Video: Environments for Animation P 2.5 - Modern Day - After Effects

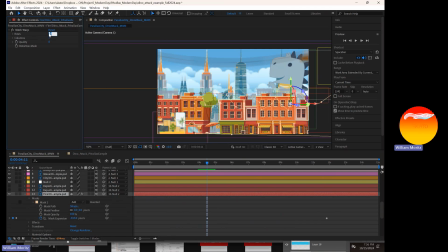36:58 And we're going to turn the columns, or the rows and columns, down to like 3 so that it's not overly complicated for us to animate with this. And now let's go to a keyframe for the distort mesh. So I've just keyed that out, and we're going to leave this one at its original position as well.
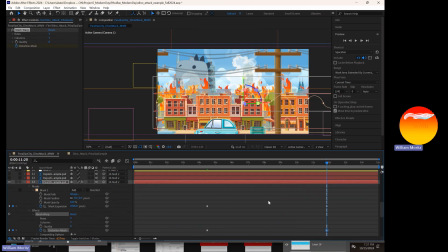37:16 So under the effects dropdown, mesh warp, and let's go to distort mesh. I know this all feels a little bit fast and confusing. I'm just trying to show you guys a lot of stuff that we can create, along the way. So distort mesh, grab it.
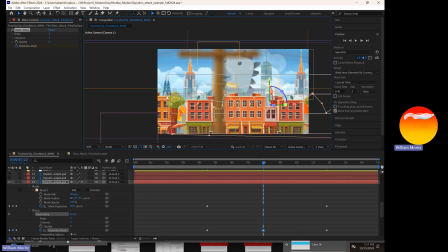37:35 And just like if you ever use the mesh warp within Photoshop, it can be a bit of a nightmare with the way that it sort of has that natural wave and curvature to it.
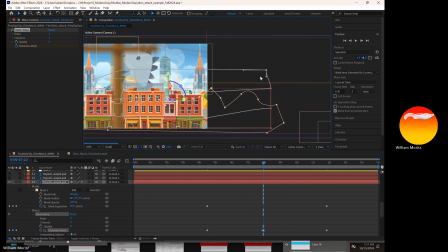37:55 Over here, pull these guys down and in. All right, so there's one warp. And now I want to just have it play off in a different direction. Oops, don't want to grab the entire thing.
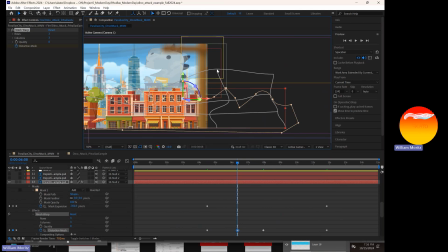38:16 And I'm just trying to give this a little bit more interest as it starts to build and grow within the shot.
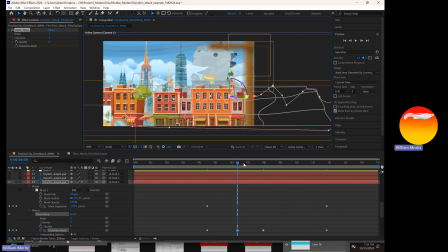38:32 There we go. So the fire is really low. It's starting to grow up and build, but it's got a little bit more movement to it now. And as it's starting to appear, let's just go ahead and keep some of this a little bit lower and moving it around.
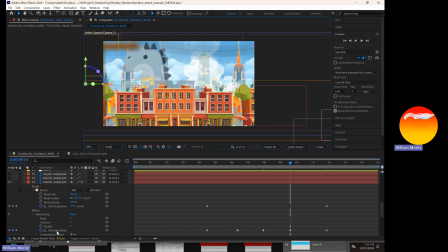38:47 Same thing for this. Oops. Click back on my distort mesh to be able to get back into it if you happen to click off. And I'm going to pull this guy down just a little bit further. So now we're getting very quickly some quick keyframe information within our shot.
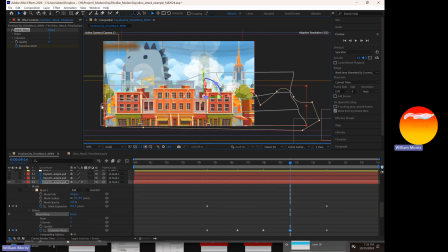39:04 Pull him in a little bit further and this guy in a little bit further too. Okay, so that should give us quite a bit more animation within our mesh warp within that fire. So it feels a little bit more alive.
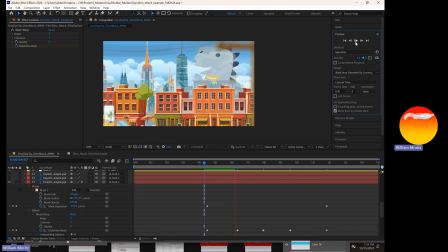39:26 And then suddenly, we're taking some very boring effects like a still picture of smoke, a cheesy, Illustrator version of some fire, and we're trying to give it a little bit more interest here with the way that we're having it show up into the scene.
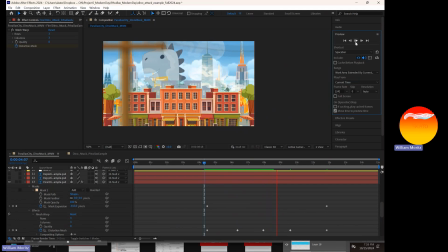39:43 So now those flames are starting to show up. They've got some movement to them. That's feeling good to me. You can see that my playback is starting to slow down quite a bit as I add more stuff to my shot.
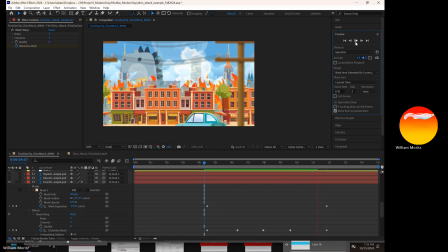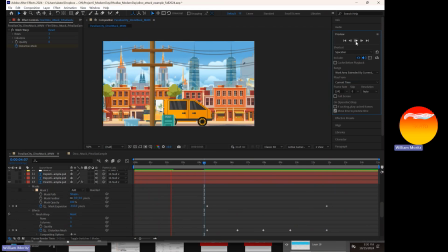40:14 All right, let's let that load all the way through, and then we'll have a look at what the playback looks like. There we go. Smoke's appearing, fire's growing. It's feeling pretty good. It's getting bigger, and oh my gosh, it's a raging fire within the city.
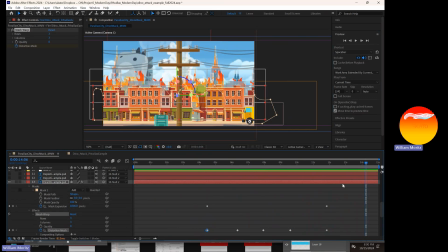40:32 And now we can do, a couple more distorts towards the end, just to be able to give it a little bit more movement. And I'm just copying and pasting some of the previous frames just to keep it moving around. And let's keep it moving right up until the end.
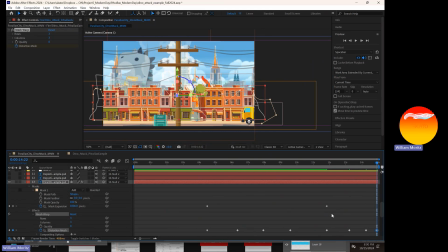40:47 Control V. All right, oh, that's too much. Let's go with the first one again. Cool. All right, so now we've got some movement on the mesh warp. Let's save this out. And there are some explosions that I created.